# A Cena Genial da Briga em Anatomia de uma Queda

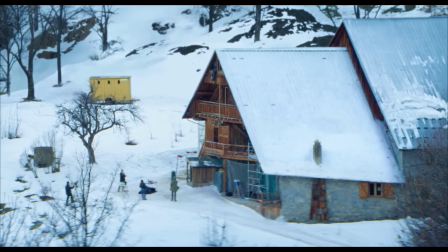(8:03)
Ela está rodeada da infância de seu marido, dos traumas do passado de seu marido, nesse espaço completamente isolado.
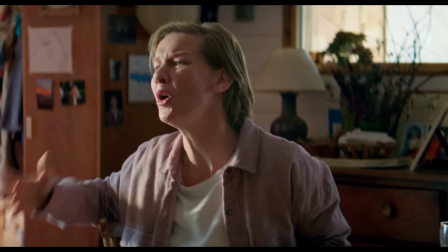(8:12)
Então, no fim das contas, ele começa a cena falando sobre equilíbrio,
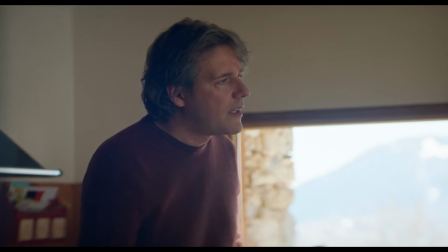(8:15)
mas vai demonstrando no desenrolar da cena todas as suas contradições, os seus argumentos, eles não têm uma base sólida.
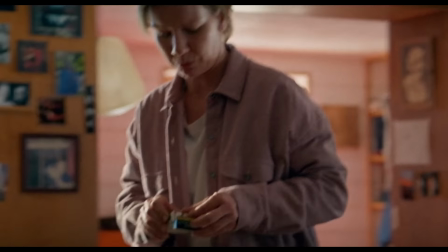(8:22)
A partir desse momento, ela levanta e nós passamos a ter uma característica um pouco mais documental dentro da cena, né?
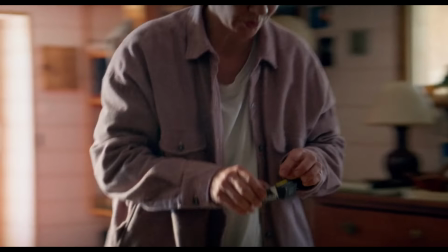(8:29)
Você percebe que a câmera está um pouco mais viva, você passa a ter um zoom dessa personagem enquanto ela acende o cigarro.
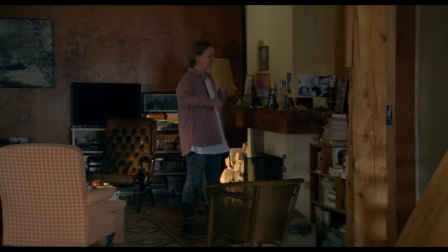(8:36)
A partir do momento em que ela está em pé, eles dividem o quadro com over the shoulders.
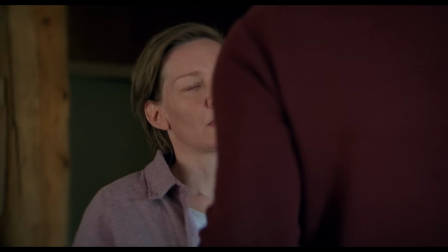(8:41)
Mas percebam que agora a câmera está menos estática e a briga deles passa a ter motivações um pouco mais teatrais,
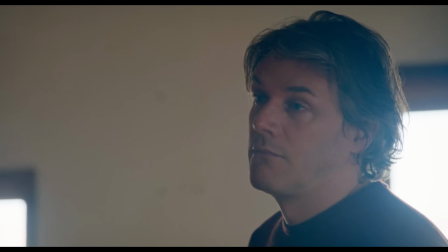(8:49)
como se realmente tivesse um autor escrevendo aquela história. Por quê?
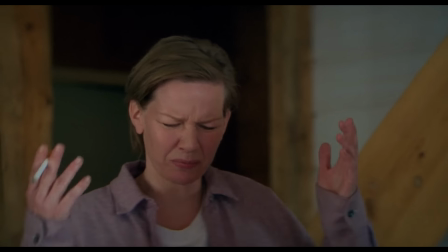(8:53)
Porque o Samuel é também um escritor e está tentando coletar material para a relação deles.
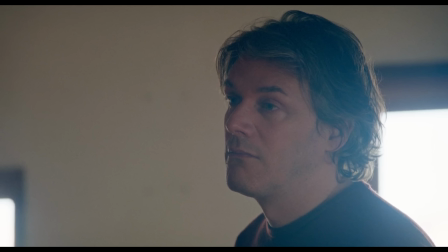(8:59)
Então, no fim das contas, fica muito claro que ele está tentando provocar ao máximo a Sandra,
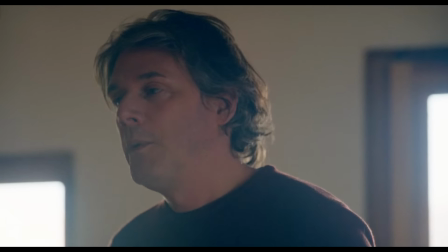(9:05)
trazendo até mesmo a relação sexual dos dois para falar sobre reciprocidade,
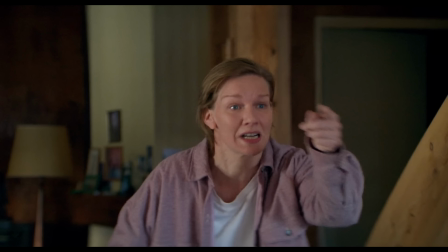(9:11)
para falar sobre equilíbrio, coisas que deixam a Sandra completamente irritada e muito provavelmente ele sabe disso porque eles se conhecem há muito tempo.
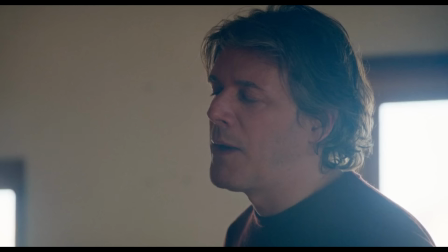(9:18)
E mais uma vez a Sandra quebra a argumentação do Samuel, revelando uma profundidade ainda maior em relação ao que aconteceu com o filho do casal.
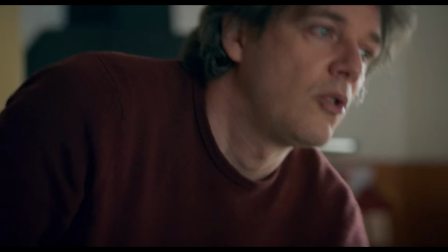(9:27)
Como já estava estabelecido na cena,
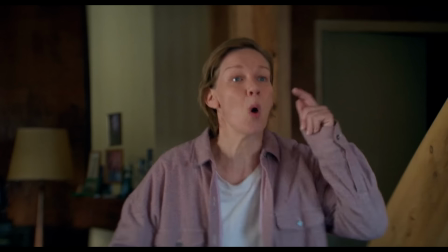(9:29)
ele não está interessado em resolver absolutamente nada e traz mais um conflito para dentro da cena ao falar sobre a traição.
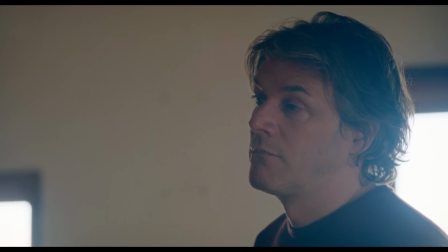(9:36)
E ela vê que o seu marido está, de certa forma, tentando se colocar como uma espécie de vítima.
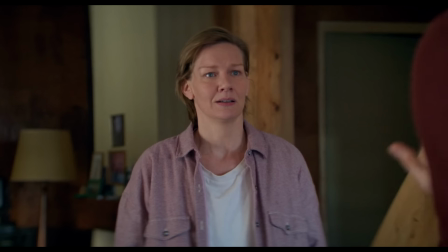(9:42)
Curiosamente, existe um pequeno zoom, bem sutil mesmo, dentro dessa cena, justamente quando ela dá um belo de um suspiro,
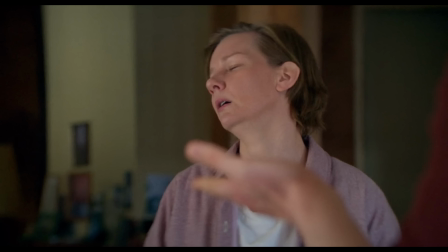(9:49)
como se ela estivesse completamente exausta e já tivesse ouvido esse discurso muitas e muitas vezes.
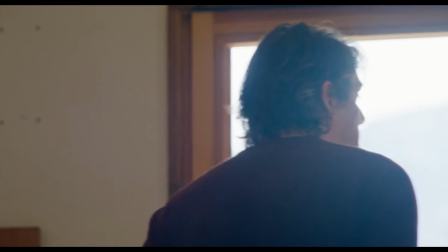(9:56)
Ele vira de costas para ela e fica de frente para as montanhas, o que também é um cenário muito interessante para estar em volta dessa casa.
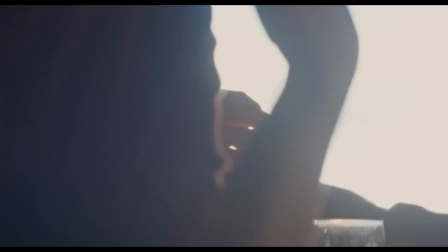(10:03)
A Justine Triet fala sobre como cenas de intimidade como essas geralmente são filmadas à noite, justamente para criar essa sensação.
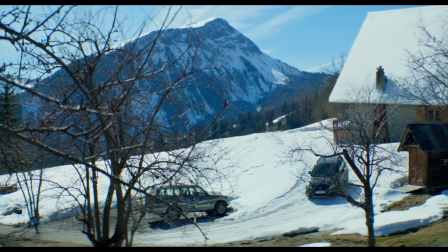(10:12)
Mas a partir do momento em que você filma uma cena dessa magnitude, a luz do dia,
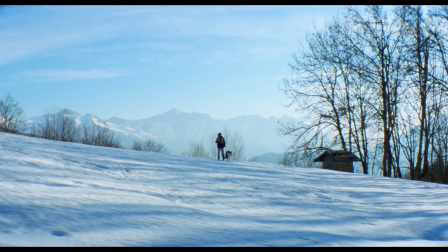(10:18)
nesse cenário em que o branco toma conta das janelas e faz parte, compõe a cena, esse brilho,
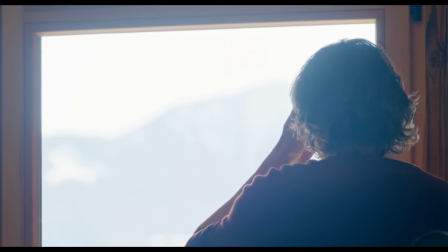(10:24)
essa clareza, no fim das contas, é mais uma dessas cenas em que os personagens eles se revelam um para o outro,
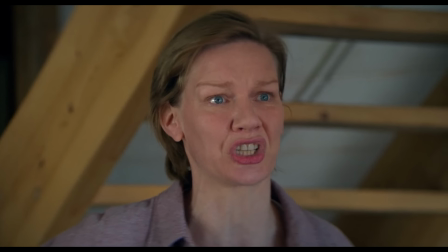(10:32)
de forma bastante cruel, é verdade, mas trazendo a sua opinião mais sincera sobre seu parceiro e parceira.
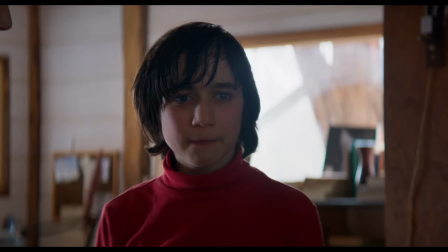(10:39)
No fim das contas, existe um trauma na relação desse casal. Os dois sofrem com o que aconteceu com o filho e têm respostas diferentes para isso.
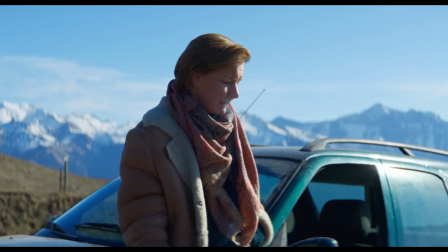(10:48)
Ela tem as suas próprias soluções e não necessariamente consegue entender por que o marido lida com as coisas da forma que lida.
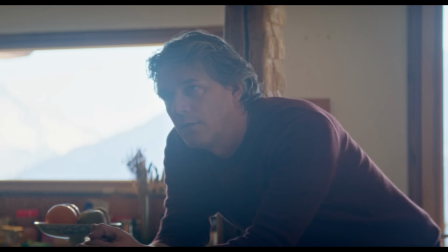(10:55)
Como ele mesmo diz, ela impõe as suas próprias soluções, ela não se importa com como os outros vão lidar com isso.
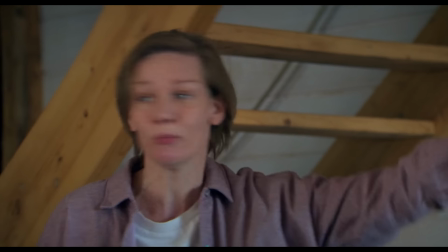(11:03)
E mais uma vez ele traz o Daniel para o meio da discussão.
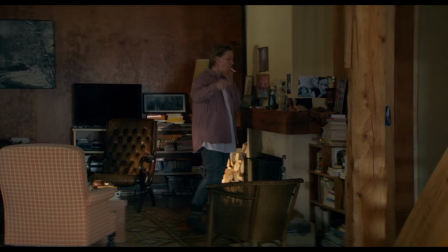(11:06)
Ela aceita ser acusada de roubo, ela aceita ser acusada de traições,
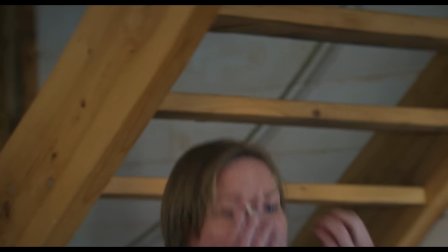(11:13)
mas ela não aceita quando ele traz o filho para o meio da discussão, que de fato é sobre os dois.
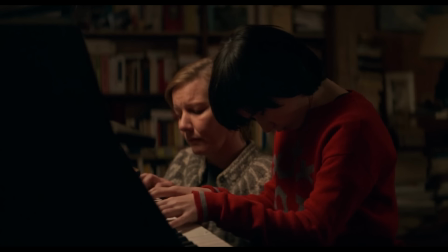(11:20)
Como ela mesma diz, deixe ele de fora do jogo.
Você trouxe a gente para cá.
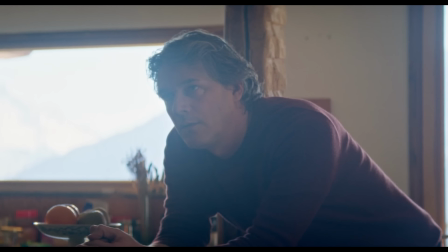(11:26)
E aí ela inicia a sua cena mais famosa dentro do filme, é o seu monólogo,
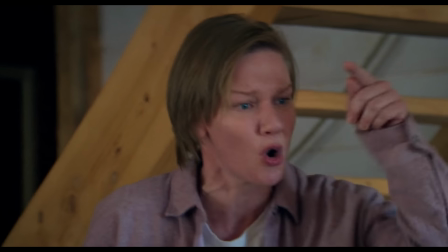(11:31)
onde ela consegue falar todas as verdades, todos os seus sentimentos mais profundos em relação ao seu marido. E quando nós estamos no auge dessa cena, a diretora faz uma escolha brilhante dentro da sua montagem,
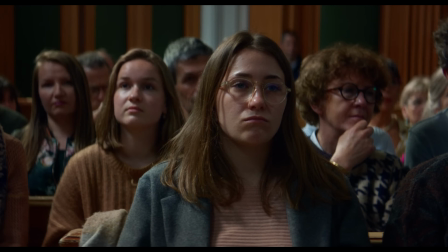(11:45)
dentro do seu roteiro, que é voltar para o tribunal. Estamos no rosto de pessoas comuns, no fim das contas, estamos olhando para nós mesmos. Ficamos tão imersos na cena da briga, ficamos tão imersos ao acompanhar aquele casal, de uma certa forma em uma espécie de voyeurismo, nos aproximando dessa intimidade, que a partir do momento em que a diretora nos retira daquele espaço, voltamos a entender que aquele não passa de um fragmento também.